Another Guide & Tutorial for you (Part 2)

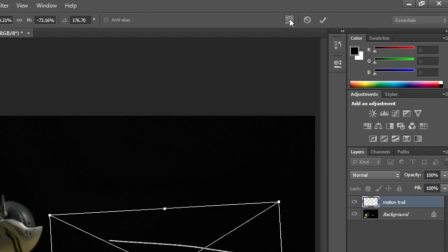[19:10]
if you hover over to the top right side there is like warp
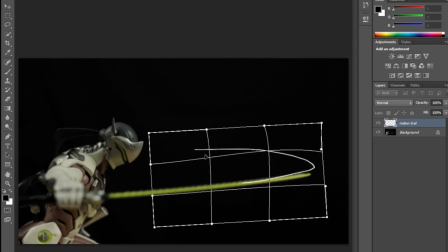[19:15]
logo symbol and it should tell you what it is and after clicking on it you should be able to manipulate it and warp it to any shape or
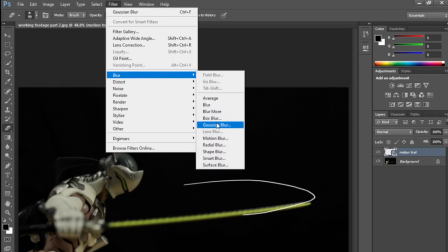[19:26]
form that fits you best and for the best effect or better effect
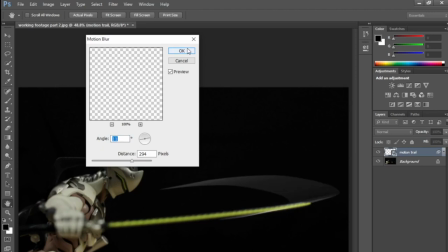[19:31]
you can add motion blur or Gaussian blur into it to make it look
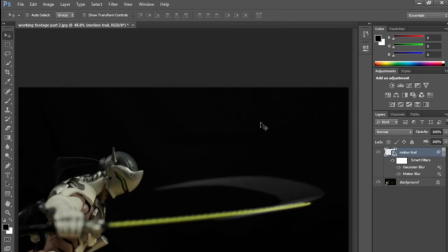[19:37]
a little bit more realistic and feel like it's built into the image itself this is of course optional and does depend what your what type of look you're going for so yeah just have fun with it and when you're
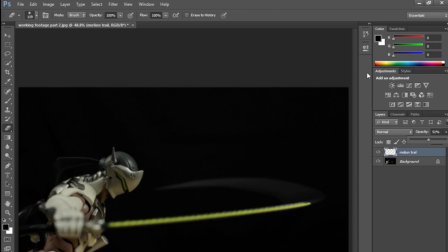[19:55]
done with that you can repeat the whole process again for every frame that you need to
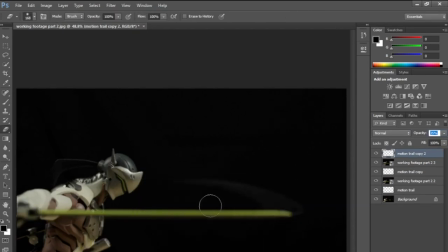[20:00]
do for consistency and when that's done just re-import those image files back to your video editor or video editing software
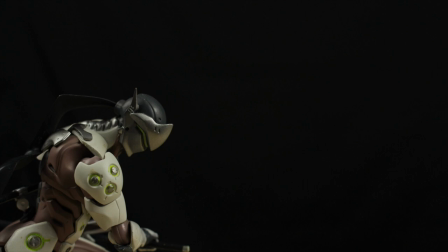[20:09]
and then just play it from there there's
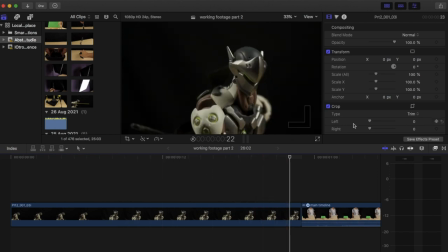[20:14]
a bunch of tools built into every editing software out there depending on what software you preferred and like
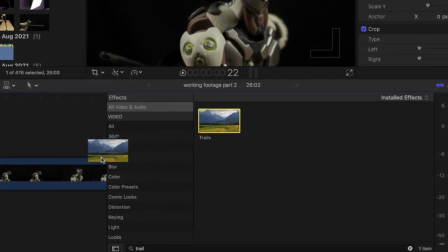[20:21]
basic things that are built into final card pro include things like trail for motion trail,
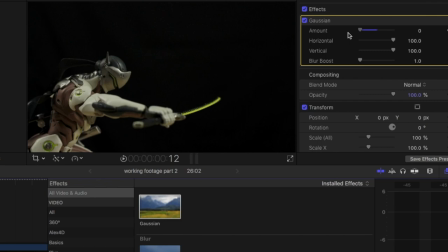[20:27]
gaussian or gaussian blur to make things blend in, directional blur or motion blur for some of you out there.
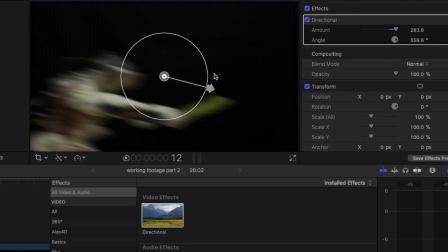[20:36]
So whatever your preferred editing platform is, experiment and just make the most out of it.
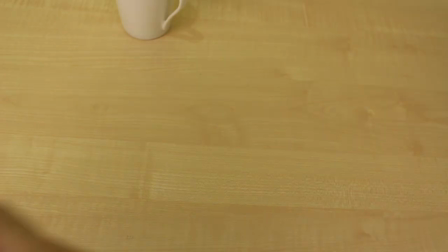[20:42]
Next let's talk about color correction. This is to balance out the color or manipulate the specific color temperature of
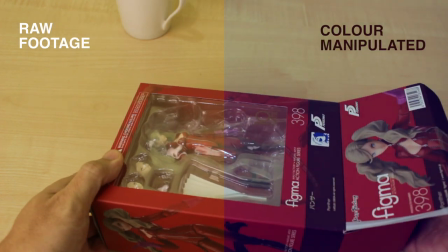[20:50]
the image so they don't look like they're tinted in a specific color.
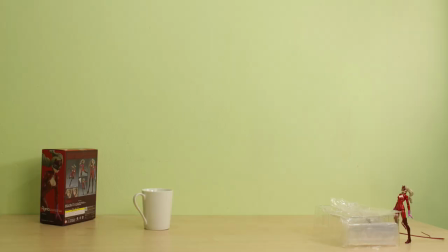[20:54]
To put it simply, if your room say is green, your wall is painted in green or red or whatever color it is, whatever you film within that specific room will have a subtle wash of that specific color.
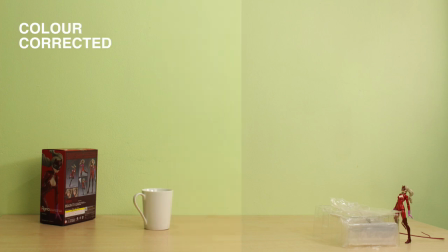[21:07]
So if your camera or filming software you're using doesn't allow you to change the white balance during filming, it's a good idea to fix it in your editing software.
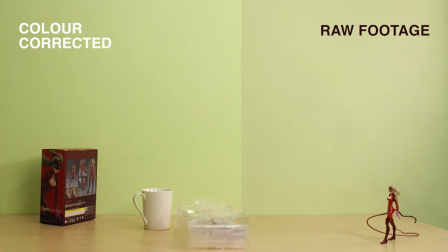[21:16]
If you do notice your own video or footage has a tint of yellow or red or whatever color it might be useful to go to your editor
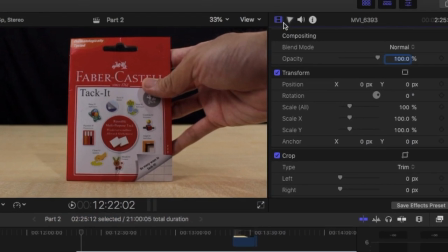[21:24]
and dial it down in final cut pro 10 it's located right here i'll either go to the mid tones or highlight and bring it down a
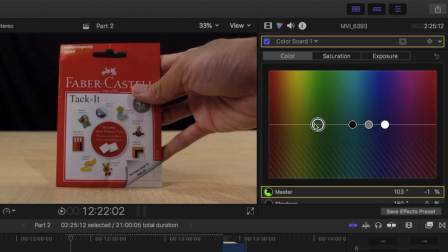[21:31]
notch or two till it looks somewhat neutral or where i want it to be it might be difficult to catch all of them if you didn't set it right during filming so keep in mind and set your white balance or color temperature so you don't add more work in posts or at least
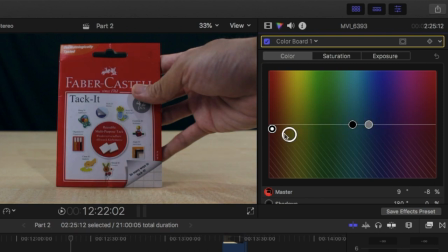[21:47]
know how to fix them later down the line that's
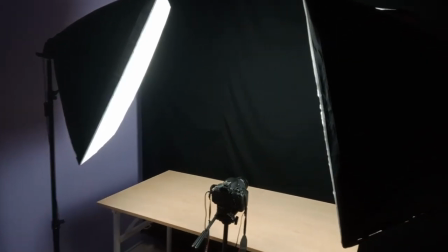[21:52]
how these videos are made in this channel from the setup to the equipment i use the usual
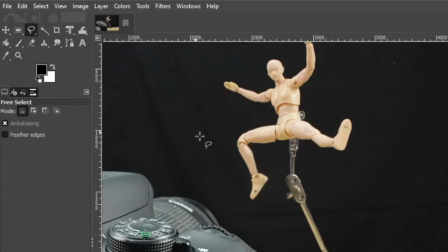[21:57]
process and any alternative tools and solution that i have tried in the past
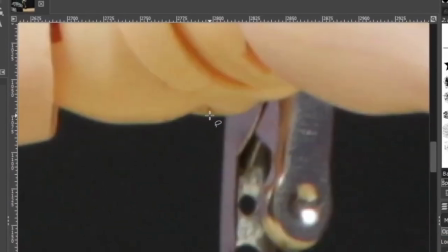[22:02]
with that this concludes part two of the two-part video if you were brought here from part one i want to thank you so much for watching the video and hope this video finds you somewhat useful or helpful to any degree if it did i hope you will consider dropping a like and maybe consider subscribing if you haven't already and that's it from me take care keep practicing and i'll see you next time bye